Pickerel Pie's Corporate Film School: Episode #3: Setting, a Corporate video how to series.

When we think of corporate video, we tend to think of that static shot of the executive in the conference room.
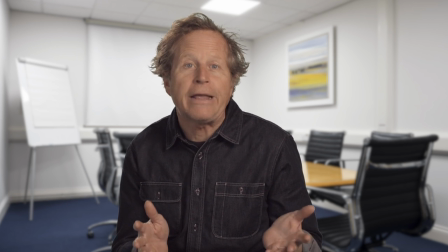And for good reason. The conference room is often the easiest place to secure that's relatively quiet, the executive can get to quickly, and where the crew can set up their gear with minimum disturbance.
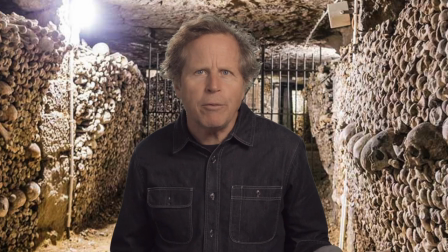But come on. We all know that the conference room is a tomb. Nobody wants to spend any more time than absolutely necessary in a conference room.
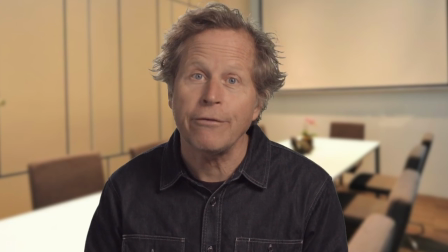It's a rectangular box devoid of joy, usually also devoid of color, texture, and any sign of humanity.
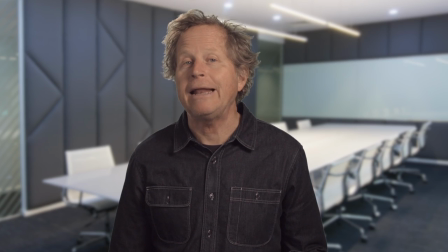So it's a pretty dead setting from which to communicate anything other than quarantines or layoffs.
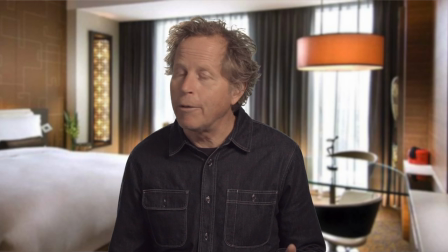The other crypt of corporate communication is the hotel suite, always a corner with the requisite mortuary greens and creepy lamp. What do these settings mean? On one level, they isolate the message from the energy and humanity of the company's culture, not to mention the office. Sure, the sound quality is better, but the shot and sound are devoid of life and context.
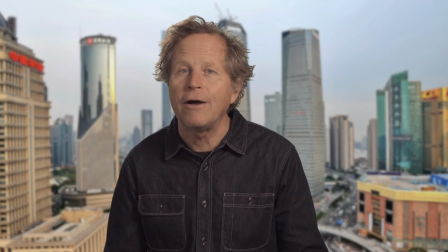Another classic corporate location is the office window, often in a conference room but now featuring an often impressively lofty urban view.
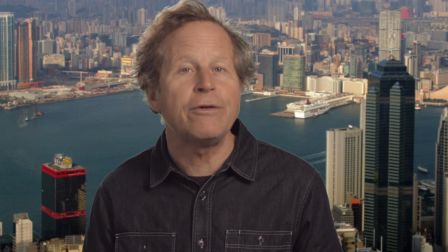This setting has the advantage of visual interest and depth,
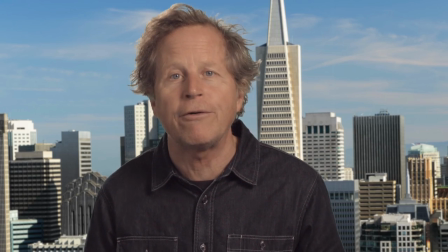but it isolates the subject even more dramatically away from, and interestingly above, human connection.
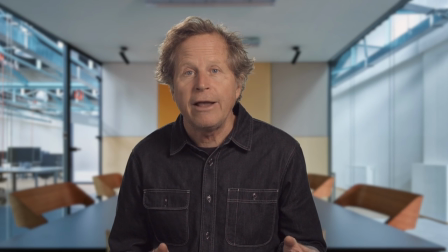If the conference room or hotel room has the space, and you're shooting with prime lenses that can start to blur the background,
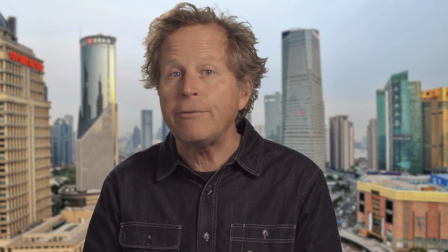you can sometimes minimize the claustrophobic deadness of these spaces. The same is true if you pull the subject far enough away from the office window or background.
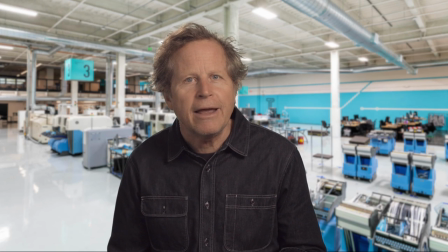But the point is that the setting for an interview, or any shot, carries meaning, and should be considered, and if possible, used to amplify the message.
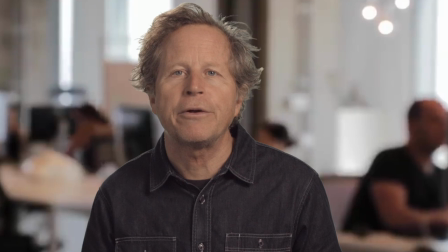So, for example, filming in an area where there is some movement in the background suggests life,
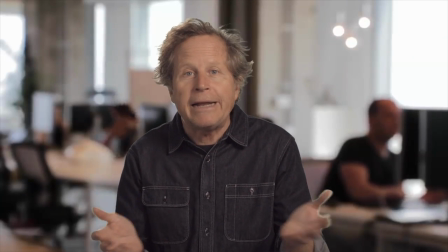and that the communication is coming from and engaged with the culture of the company.
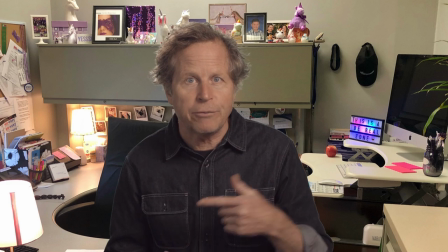Even an office or cubicle, assuming that there are some personal elements visible in the frame, gives some kind of personal cultural framework to the shot. One tool that I don't think is used enough, especially as editing software has made it easier, is the green screen.
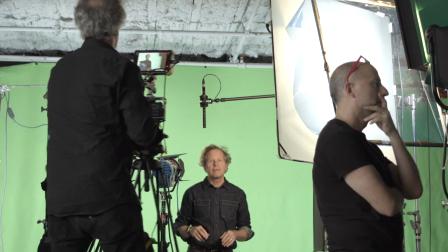Using a backdrop and a chroma key color allows it to be replaced fairly easily in the edit with other images.
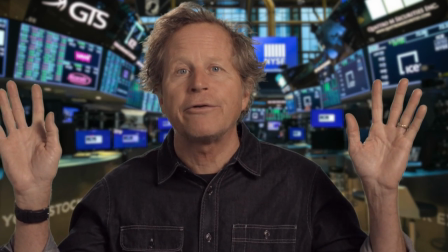In other words, you can put your subject anywhere in the universe while filming them in that tomb of a conference room. Like any special effect, it's got to be done well to read well, but this technique is now in the realm of even moderately budgeted shoots. Look, I know it's hard to get out of the conference room. It's hard to get a lot of your subjects in the elevator, much less leave the building. But if you can pitch the idea that with more life in the setting, their communication will also feel more lively, you may escape the tomb.